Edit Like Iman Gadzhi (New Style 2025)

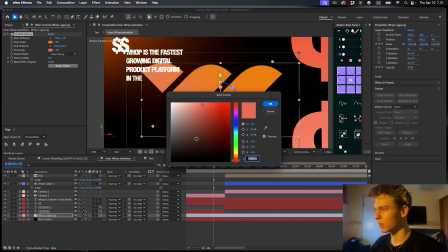(12:28)
So I'll do that. I'll make this a bit more on the white side of things. And just kind of play around with this. So it looks good in your opinion. So that's what matters.
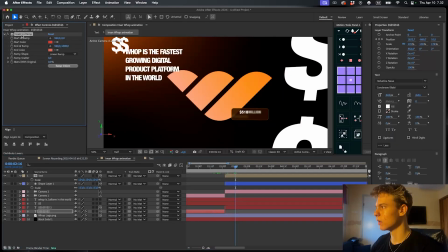(12:41)
Perfect. Now we also need to put on the effect on the second dollar thingy, which we kind of cut right there.
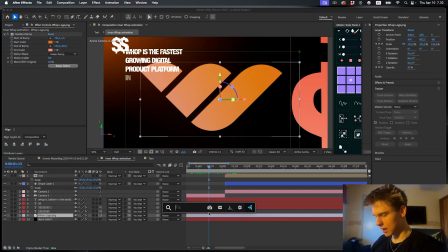(12:48)
And then we'll add a CC light sweep. So this one, and we'll make the sweep intensity 0, and we'll increase the width and the intensity a bit.
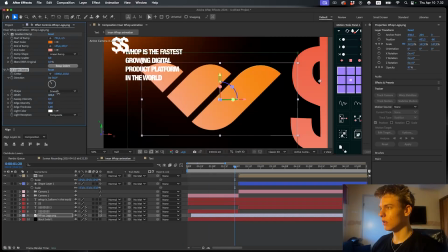(13:01)
We'll make it smooth. Yeah, just kind of play around with these settings till it looks good. Make sure the sweep intensity is at 0 at all times, and just do something like this.
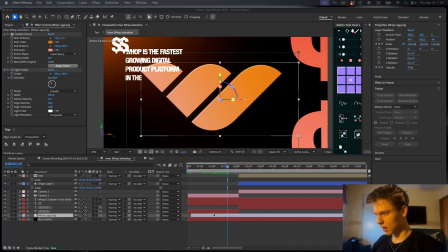(13:10)
This is pretty good. Now I'll slap on a glow, and I have a glow preset which kind of mimics the Iman Gadzhi look. I'll leave this in the description as well, and that's way too much. Okay, so we can decrease the intensity and the threshold, up the threshold and decrease the intensity.
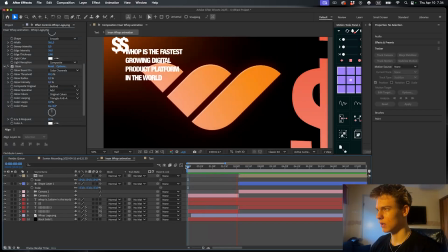(13:30)
That looks super good. That's a beautiful logo. Perfect.
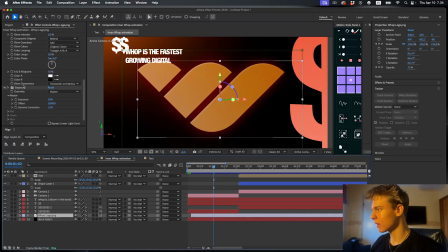(13:33)
Now the logo, I'll also add an exposure effect, and I'll keyframe the exposure to be at 0 at around here,
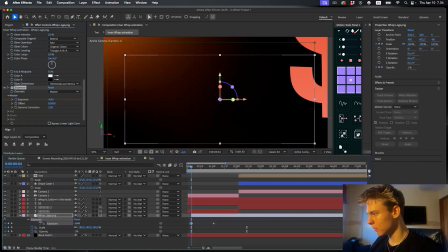(13:40)
and on the start we're gonna make it like -9, so it's gonna get the shadowy look. And just if 9 this easy is it. And that's great.
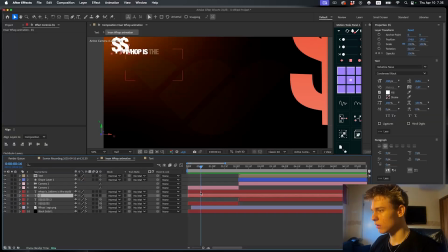(13:51)
Now let's work on the text on the left corner. So this one's also rotate the dollar signs a bit.
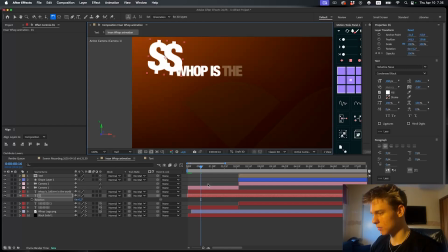(13:57)
So you can press W, kind of like this. And for them, we're also gonna add a gradient ramp. And white color here, black color here. And yeah, that's good enough.
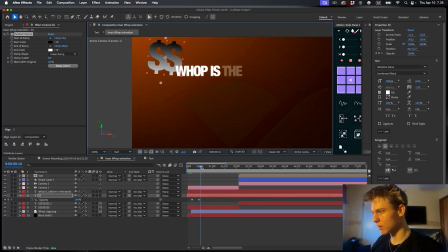(14:09)
And then you press T on your keyboard. Yeah, we also already keyframed this, so I'll go to the last keyframe and just make it something like this. Basically make it really small. And same for this text. T, we'll just make it like this.
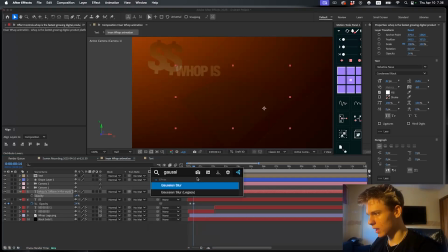(14:23)
So it kind of looks like it's in the background. We'll also add a Gaussian blur and make it like 5. A bit more. And add it to both of these. So Control-C, Control-V. I'll even up the Gaussian blur a bit more.
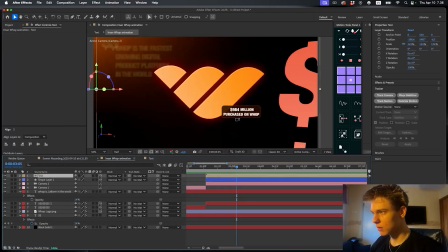(14:36)
Like 16. Great. Now let's move on to this box thingy. Damn, I actually forgot to animate this box.
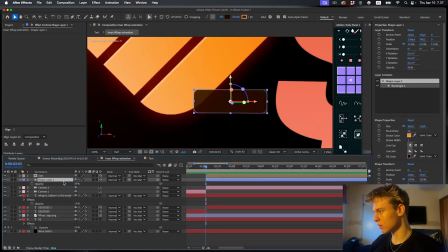(14:43)
Basically the way it is animated is it's just a T for opacity, P for position, U to see them and push them a bit forward, and it's just the animation like this. So push it down and make the opacity 0. F9 this and make a graph like this, so a left graph.
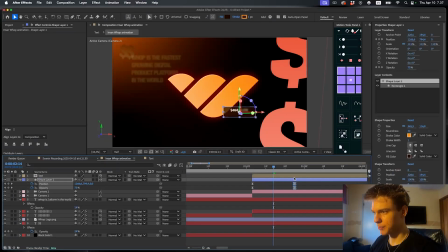(15:00)
It will make it way longer. Like this. Yeah, that's nice.
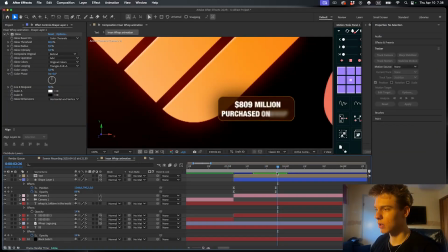(15:05)
I'll just add the same glow effect to the box, so the Iman glow, and I'll put the same glow on the text.
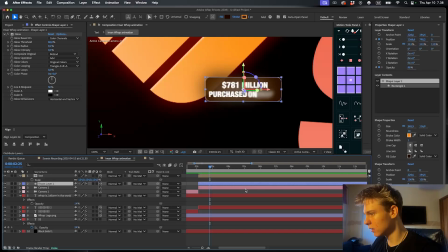(15:13)
That's looking really awesome. These are a bit small, so might as well scale them up a bit like this.
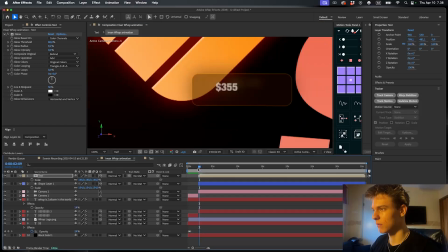(15:20)
Scale them and readjust. Beautiful. Yeah, we're almost done. Just a bit more tweaking.
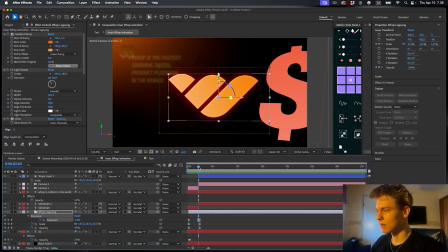(15:26)
I'll make the exposure of the logo last a bit longer, get that nice effect. And I think the colors, not exactly like he has, but who cares?
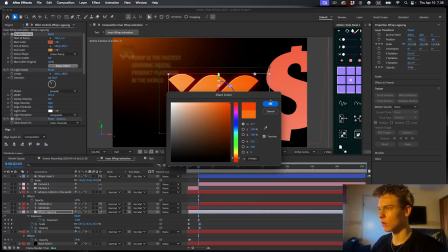(15:33)
Just make it look nice. Go like that. And yeah, that's pretty awesome.
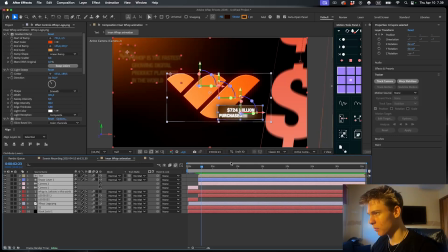(15:38)
Now I'll just press Command A and put motion blur on everything. Statue saves the day.
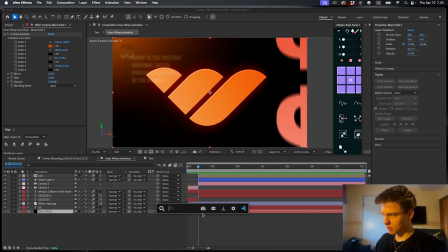(15:44)
Now one more thing I'll do is I'll add a same glow to the background. We'll try to make it look a bit better, and you can increase the threshold to kind of get this nice effect.
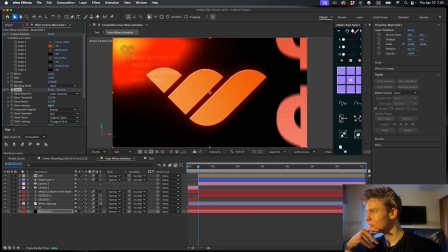(15:55)
And we can make it something like this and just decrease the intensity and up the radius.
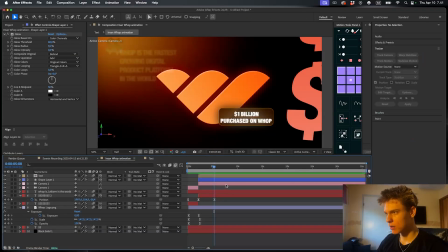(16:01)
And that looks awesome. That's sick. One more thing I noticed, you can add the same CC light sweep effect on the shape layer here.
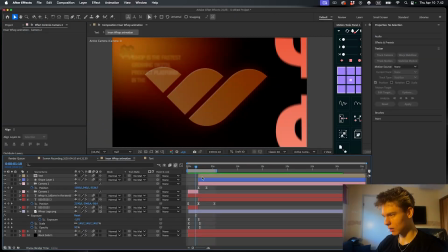(16:10)
So I just copied it over and I'll center the center. Perfect. And I'll also extend this camera keyframe a bit, make it fit the whole animation like this.
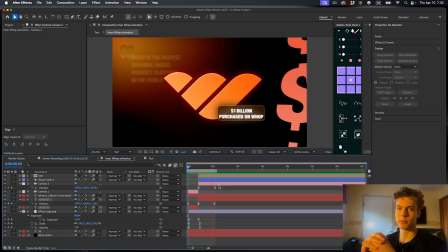(16:18)
Thank you guys for watching. Here's the full animation. Hopefully you enjoyed, hopefully you learned something. If you have any questions, feel free to drop them in the comments and check out this video for more.